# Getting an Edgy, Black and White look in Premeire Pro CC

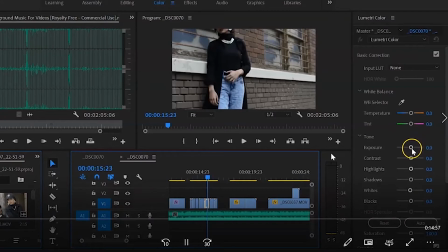Hey guys, so I'm just gonna do a quick tutorial on how I basically did my latest,
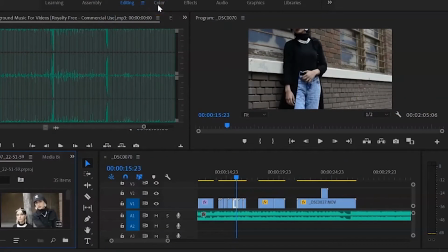fashion film editing. Um, I know it was like straight up black and white, but there was also a little bit of variation to that.
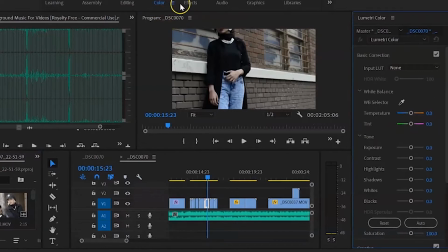It wasn't just, you just bump down the saturation. There was a little bit of work with the exposure and the contrast, so we just did a little bit of that work. And today we're gonna look at that. So what I did, the first thing is really to lower the temperature, which we kept for this negative 18.2,
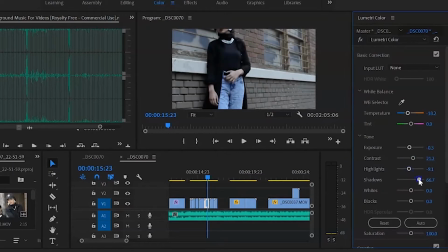and then we lower the exposure as well as highlights, and we bump up the contrast because we really wanted to give it that edgy look. So, and then with the whites, I usually see with the particular scene and the lighting in it. Sometimes I increase it and sometimes I decrease it.
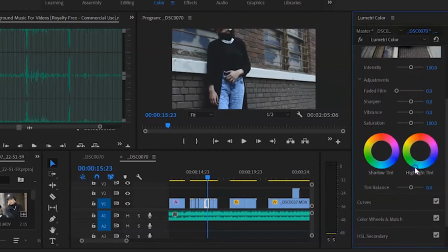With the blacks, I increase them every time because I wanted to give it a little bit of a faded look and also increase the faded film. What I do, the other thing I do is I sharpen the image a little bit, the particular scene,
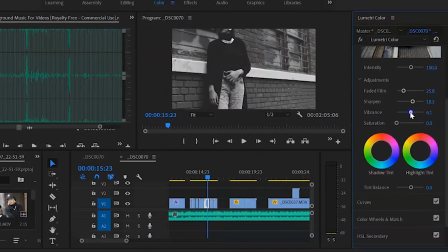lower the saturation obviously to give it that black and white effect, and bump up the vibrance just to get more of those shadows showing. And once again, I always try to make the contrast not too much so
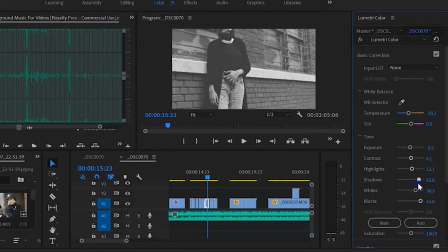that it doesn't actually like make everything in the scene seem black. I try to do it enough so that there's enough contrast, but it doesn't look all black and you can't really actually see the clothing itself.
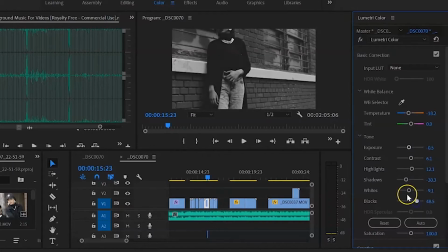Plus, there's a lot of black and white in this, so it's a really great contrast for everything. And that's why this film has this super edgy look. And we put this really nice, cool rock music behind it.
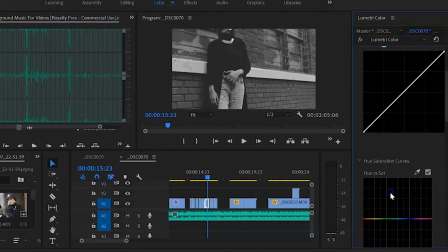As you can see, now we're going to the creative aspect of Premiere Pro. So basically, here is where we actually do curves.
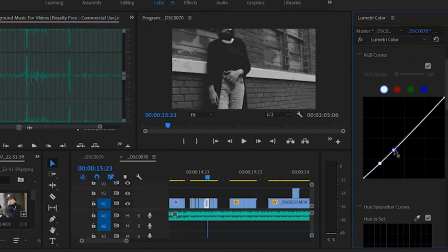And with curves, I particularly work with this, basically I don't work with the different colors since this is black and white. It's not going to make much of a difference. But what I try to do is here I'm trying to lower the contrast a little bit.
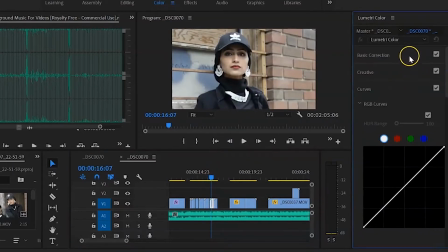And that's basically what I do with every one of these scenes. I just repeat the same process again where I lower the temperature, lower the exposure,
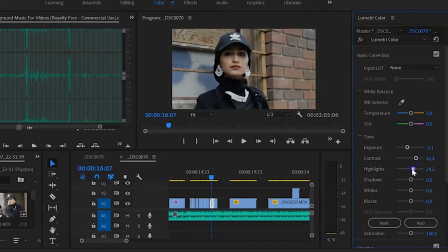increase the contrast, and try to see what works best because the lighting was at different locations. So the same settings, I can't give an exact number because it might not work with one scene, it might work with another. So that's what we're doing here. And as you can see, I'm trying to work out what works best for the exposure.
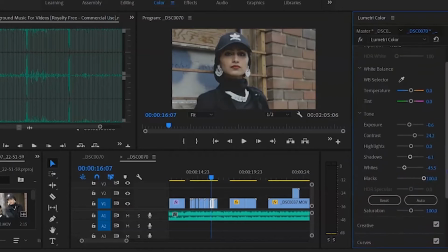I always try to, put in the blacks, and they should remain really high, and it really just helps. And I felt like the cool tones were really helpful in enhancing the colors of this film, as well as vibrance.
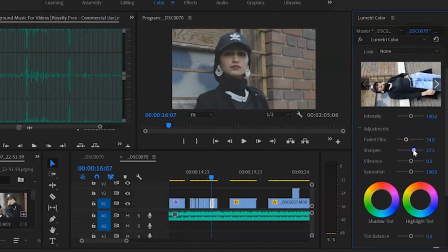So I did see a difference when I put, a lot of cool tones into the film. And also, you can sharpen the film, and it just gives it a nice edgy look, and it's very crisp too, right? So if something is a little out of focus, just a tiny bit, you can always put it in a little in focus.
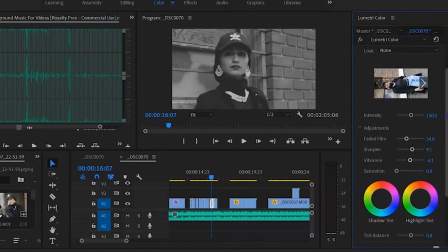And obviously, as you can see, the vibrance definitely makes a difference. It makes the lip color look darker, and it just gives that general contrasted, edgy look.
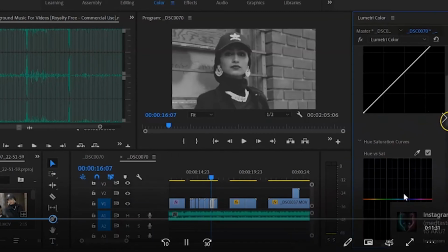And that should cover it up. And then we go back to the curves, and we do the same process for essentially the whole,
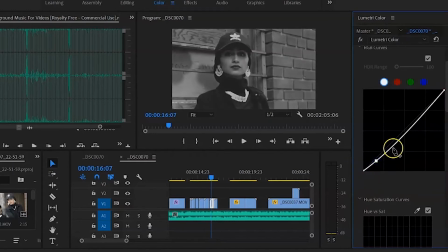every little frame, every little scene of this film. So that's why it takes such a long time to actually do this. And the other thing I do with this is, even though it's black and white, I still wanted the makeup to show. And I still wanted it to look very, edgy as well.
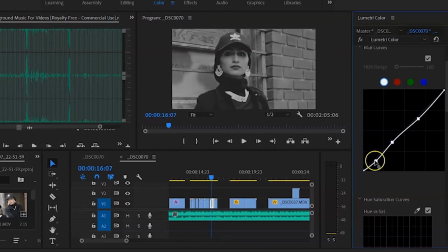And I didn't want to make it look too contrasted that you couldn't really see the cheekbones or whatnot.